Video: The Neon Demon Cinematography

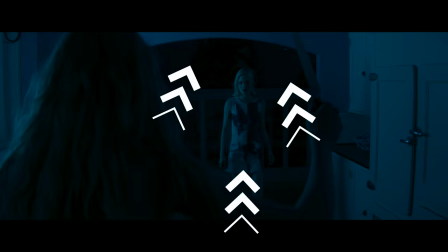And in this shot I love the framing that she's kind of inside of this black frame
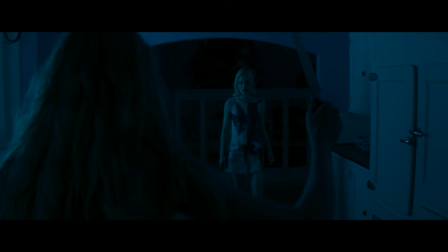and also we see a traditional knife shot in the young hands of Al Fanning.
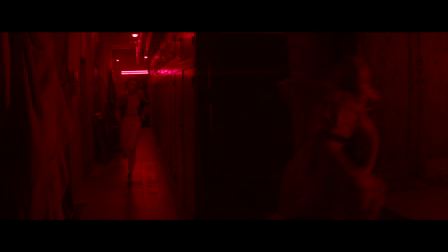Then the blue color instantly changes to red, completely red color which is representing blood of course and they are running after Al Fanning's character and also the framing is really nice,
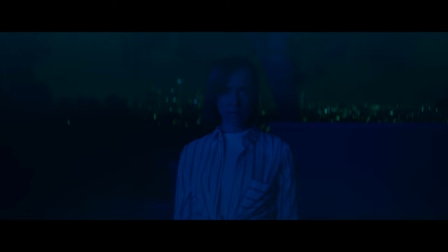the golden ratio is here guys. And finally we see Jenna Malone's character and some background lights from Los Angeles but she's so blue and it shows her mood basically she is blue and also she's so cold and violent and she has no emotions
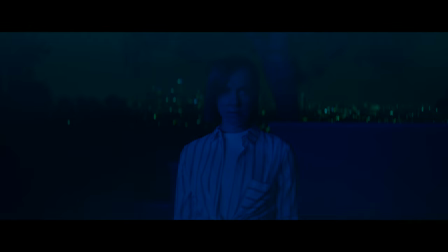and she just wants to eliminate Al Fanning's character and as we can see she really
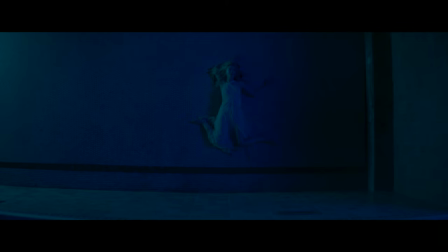pushed Al Fanning into the pool and Al Fanning is dead and we see a lot of blue and greenish colors to say that it's a cold blood murder and they had no emotions just did it and enjoyed it basically.
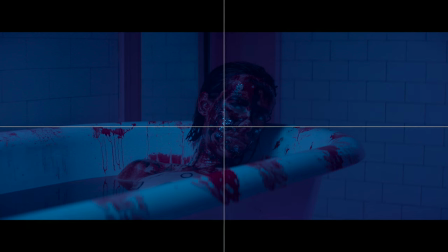And in the next shot we can see Jenna Malone's character is taking a bath in her blood, I mean in Elle Fanning's blood basically,
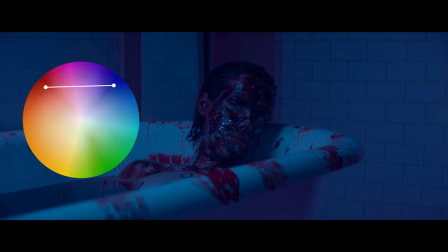in her character's blood of course, and that she shows absolutely no emotions. The red blood and the blue color of the scene overall are also complementing each other of course.
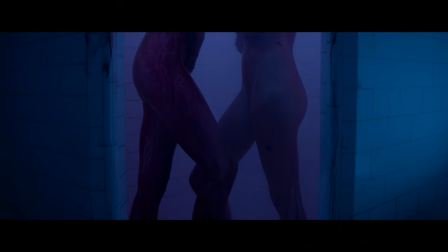And then we see that the bitches, the models, they eat Elle Thanning's character, they're eating her beauty, they're eating her success, they're eating her natural outstanding look, so they're just eating her.
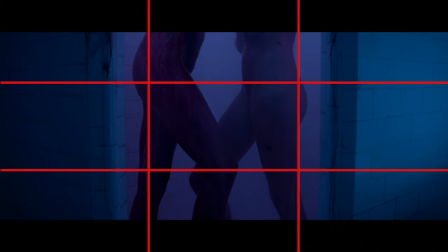Great color, great composition, leading lines, you know, guys, but, you know, it's an arthouse movie, don't forget about it. And to conclude this arthouse-y, you know, outstanding performance,
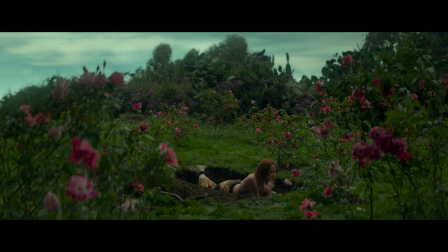let me say the Jenna Malone's character is laying topless in the grave and we see it a little bit of you know fog on the lenses kind of dazzling on the lenses up above right here and the composition is great the colors are just awesome.
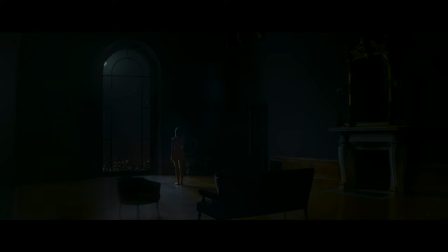After it we see a little scene with Jenna Malone's character being naked in front of the moonlight a really nice silhouette shot I like it I won't spoil it what she's doing but it's not really nice to look at to be honest so once again it's an art house movie guys and finally
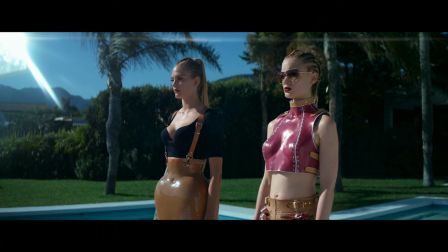we can see that the model who ate Elle Fanning's character she's having a photo shoot she's being more successful of course she just ate the most beautiful girl and the most successful girl in the industry but it's not that simple watch the movie to know how it ends and also we see the
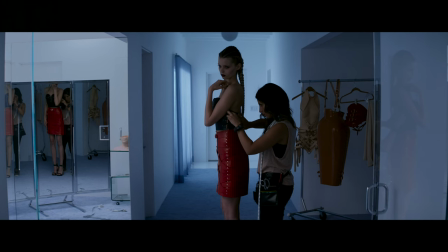second bit and we see a lot of reflections in the shots in the door and also in the mirrors at the left the central composition and the last shot for today that I want to
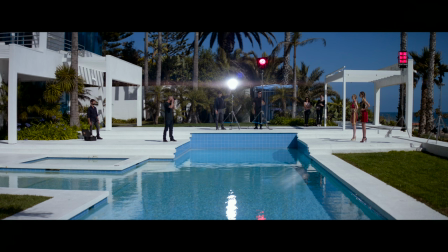discuss is this pool photo shoot and I like how palms are the thirds of the shot and also the pool is dividing the shot by two halves as you can see right here and also the leading lines from the pool are very pronounced and overall it looks really nice and i like the red color of the
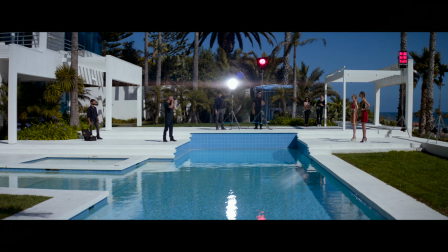skirt and of course the red color represents blood and later on the model will do something bad to her related to the
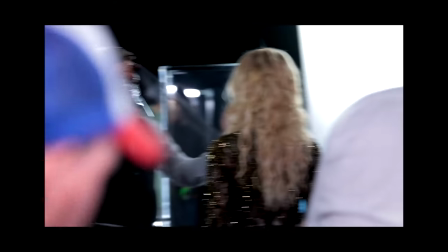blood and to this color so guys we're done with the shots breakdown please
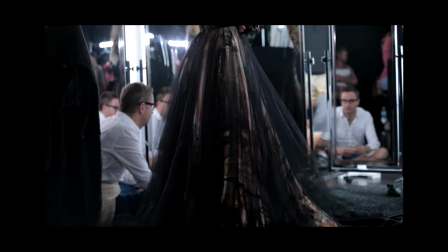tell me in the comments how do you like this format and shall i continue to make such analysis of feature films and which movies can you suggest for it.
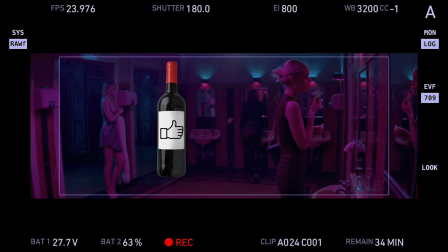If you did enjoy this video guys please smash the like and subscribe buttons as I say in my videos and hit the notifications bell.
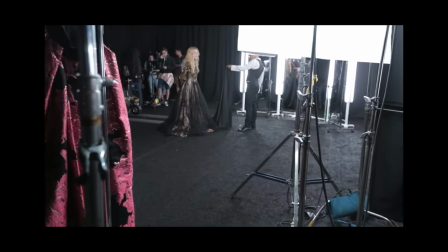My name is Olek Nikitin, No Limits On channel. See you in the next video guys. Take care, bye.